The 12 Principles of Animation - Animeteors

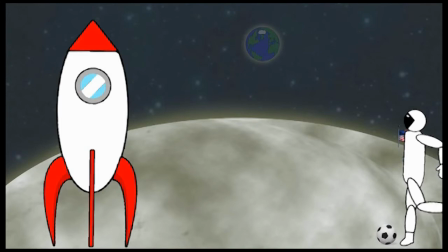247s
If the secondary action is a facial expression, it is best to put it at the start of a motion so it is not missed by the audience.
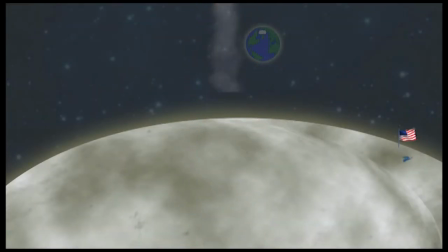262s
Anticipation. Anticipation uses the build-up of a movement to create expectations in the audience,
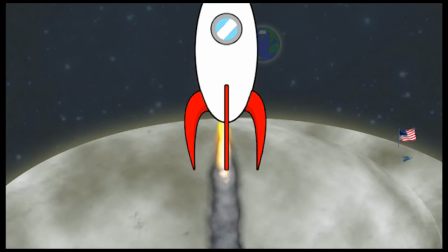268s
as well as show the intent of the action and prepare viewers for new aspects arriving from off-screen.
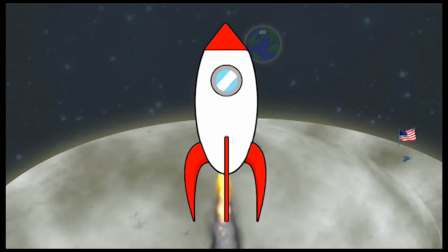274s
It also demonstrates the character's pause to put thought into their action before choosing decisions, making them more lifelike.
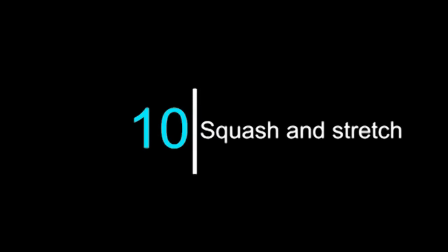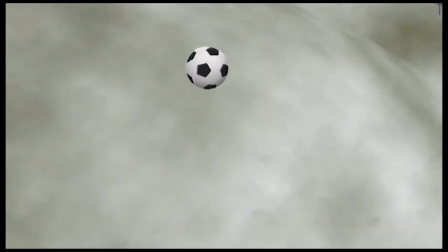288s
Squash and stretch. Squash and stretch show an object's flexibility as it deforms under a force. Squash. This is the compression upon impact, while stretch is the elongation as an object rises or falls.
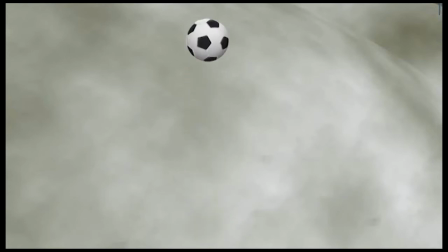302s
If an object is rigid, there will be less squash and stretch. Whether the object is being squashed or stretched, it should stay consistent to its original volume.
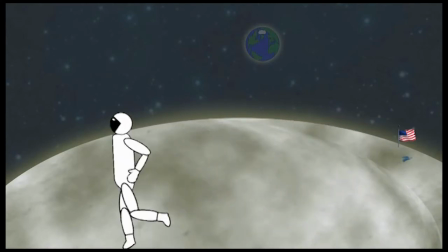317s
Follow through and overlapping action. The performer of an action can be a main body with connected subparts.
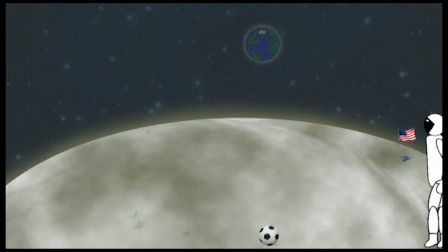325s
For follow through, the subparts obey physics and continue to move even once the main body has stopped. In contrast, overlapping action can occur at the same time as an action as the main body changes direction. Overlapping action is how the subparts continue in the direction of the past movement.
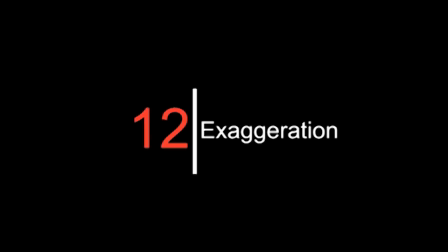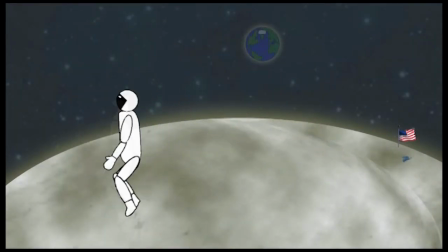351s
Exaggeration.
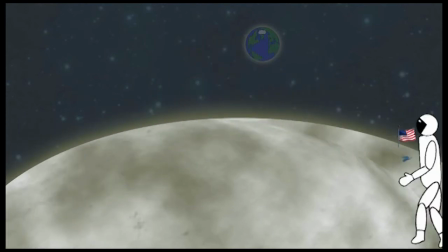352s
Exaggeration emphasizes the other principles in the animation without excessive extreme forms of the principles can be shown
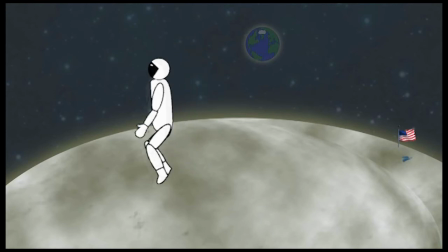361s
so to communicate personalities, motions, moods, or storyline elements.
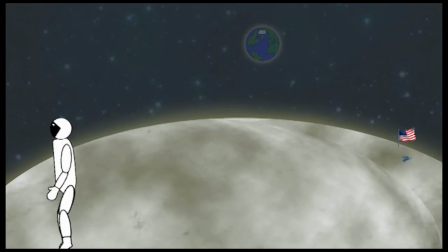366s
Exaggeration can be demonstrated in physical form, expressions, poses, attitudes, and actions.
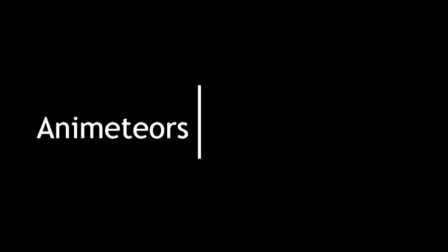372s
For realistic and dynamic creations, follow the guide of the 12 principles of animation.